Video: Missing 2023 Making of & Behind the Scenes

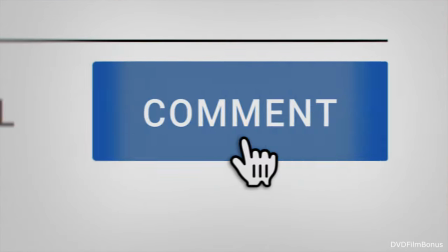And the story of Missing is what happens if you find yourself right at the center of that,
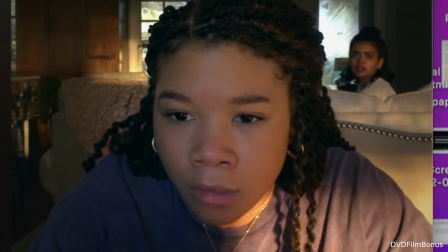and how do you get out of it? People have been obsessed with murder and kidnapping and scary things next door forever. We're just doing what Agatha Christie did in a very 21st century medium.
I'm calling to report a missing person.
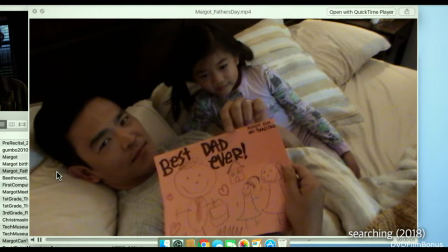Okay, who is this regarding?
Searching, we had John Cho playing David Kim, who was a father looking for his missing daughter. He didn't quite understand the world of the internet, and so much of the fun of that movie, the obstacles that the character had to overcome,
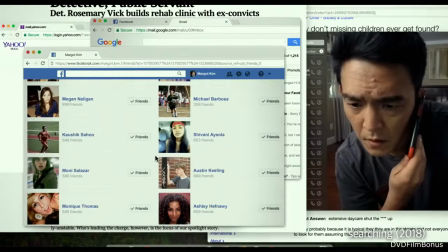was him having to learn and navigate and understand social media and understand Venmo and things like that. We had a lot of jokes about how our main character, David, was not very tech savvy.
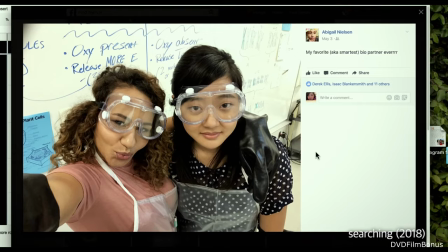And in a way, having a character that's not tech savvy helps you sort of teach the audience how each app is used.
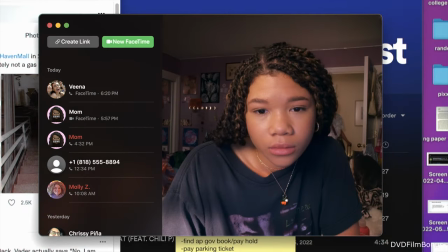On Missing, we got to kind of flip the script and have June, who's 18, be the person doing the searching.
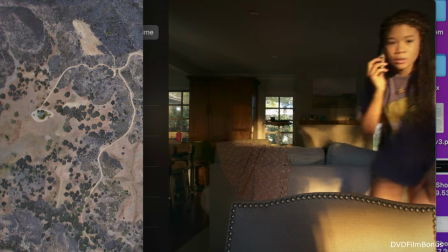Kevin Lynn, he was at your house June 8th. What was he doing there?
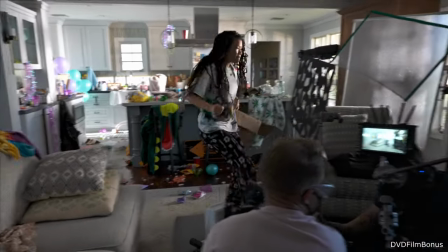Storm Reed's character, June, she is a teenager. So the obstacle is actually not the internet. There's definitely a difference between generations in terms of how we access information.
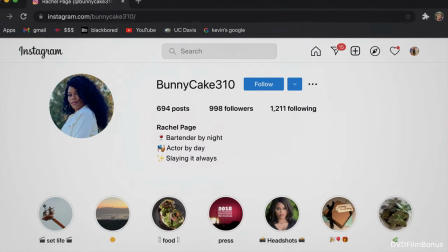My generation has grown up the majority of our lives with computers,
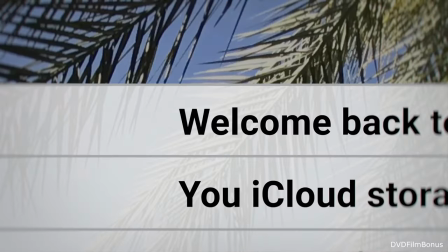with telephones, so we know how to work faster than our parents.
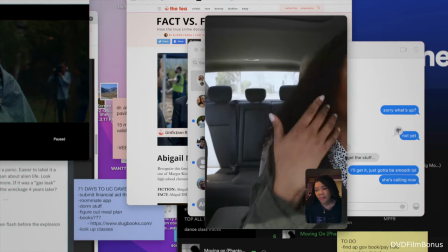Mom? Siri, please call Mom, Junebug. Mom, you already on the phone, this is FaceTime.
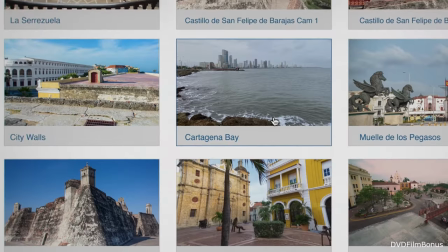June's gift is she actually becomes a stronger investigator in the mystery than the actual authorities.
In this story, the unknown is not the internet. The unknown is what happened to her mother.
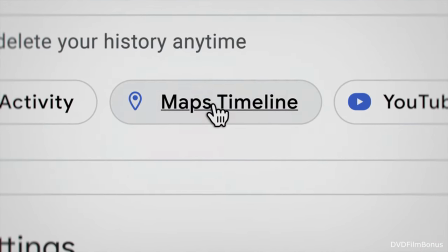We wanted to pick a protagonist that really knew how to use the apps, really knew what she was doing, because it was a cool way to not only trust like the audience more,
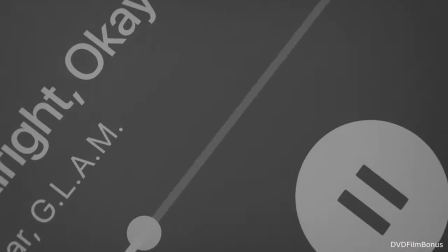but to challenge ourselves to show things on a computer screen that are a little more ambitious than you might have
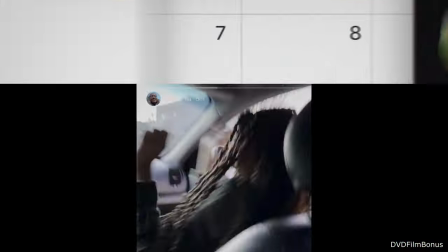seen before. We're not gonna teach you anything. We're just gonna go kind of like 100 miles an hour right off the bat. The fact that June is so adept at the internet, she knows this world.
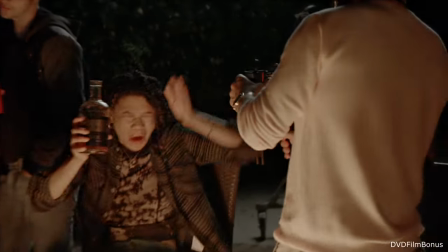The internet is actually her home and where she feels really herself.
Don't miss that.
It actually ends up making the film that much more escalated, because now the thrills are far greater,
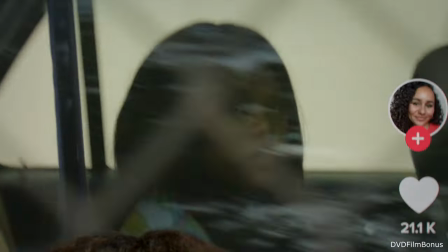the obstacles are even harder, and the twists are way more numerous because June can handle it.
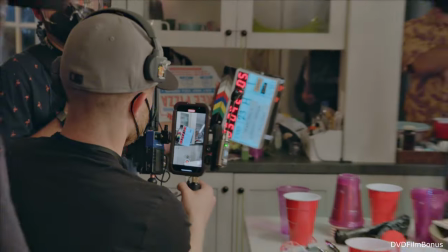Don't let them put you down.
I think part of the fun of Missing is the playfulness with the audience, the fake outs, the surprises,
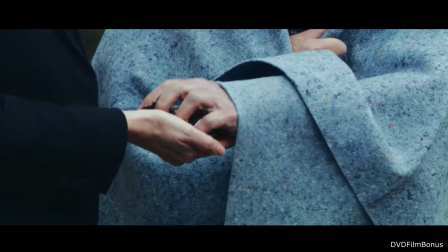and introducing a show within the show both gave us a great opportunity to pay homage to searching in a really fun way,
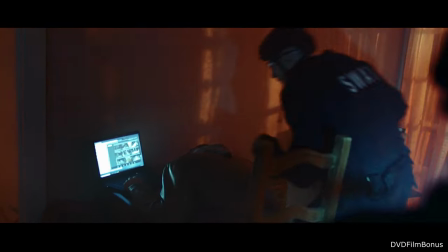but to also set up the ultimate little fake out, the ultimate playful twist at the very end.
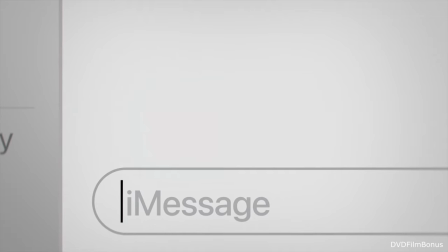This is not a show. This is my mom.
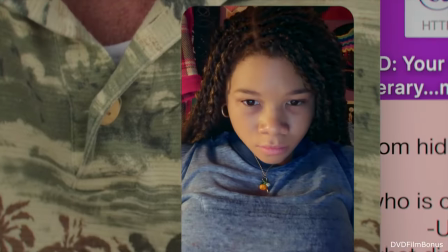The challenge with Missing is to tell a movie that takes place entirely within computer screens, but not just to show a screen recording of your desktop. It's got to feel cinematic.
Who are these people?
Every single line of text that appears in this film, it's all customized. We've got Facebook, Instagram, Twitter. It's a cacophony of social media.
I cannot take this anymore.
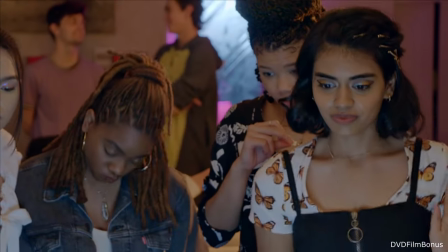Scene 14, take 3, Mark.
Before we even started shooting a frame of actual principal photography, the directors, Will and Nick, made the entire movie starring themselves and starring their friends. And we ended up having an hour and a half, 2 hour cut of the entire film in a very sort of sketchy way. We wanted to know, before we actually spent a dollar being on set with a real actor, where should the camera really be?
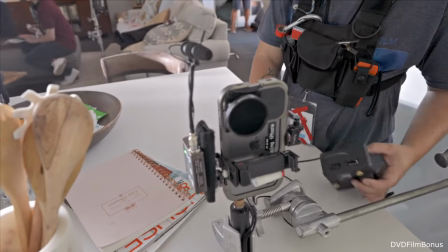We knew that if we actually designed everything beforehand, it would allow the actors to have that much more freedom on the day.
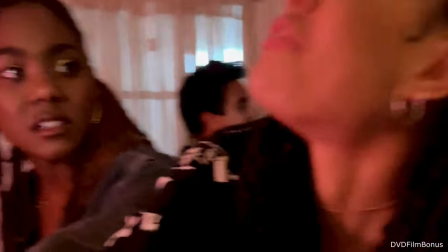Whoa, June, okay, you gotta chill with that girl. Sis. I'm this fine, is not, no, I'm sis, fine.
This is not- Nothing that you see is screen recorded.
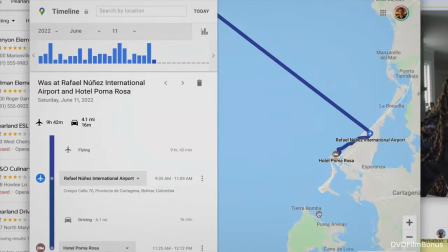Everything in this movie is graphically designed and animated to give you the cleanest, most cinematic viewing experience possible.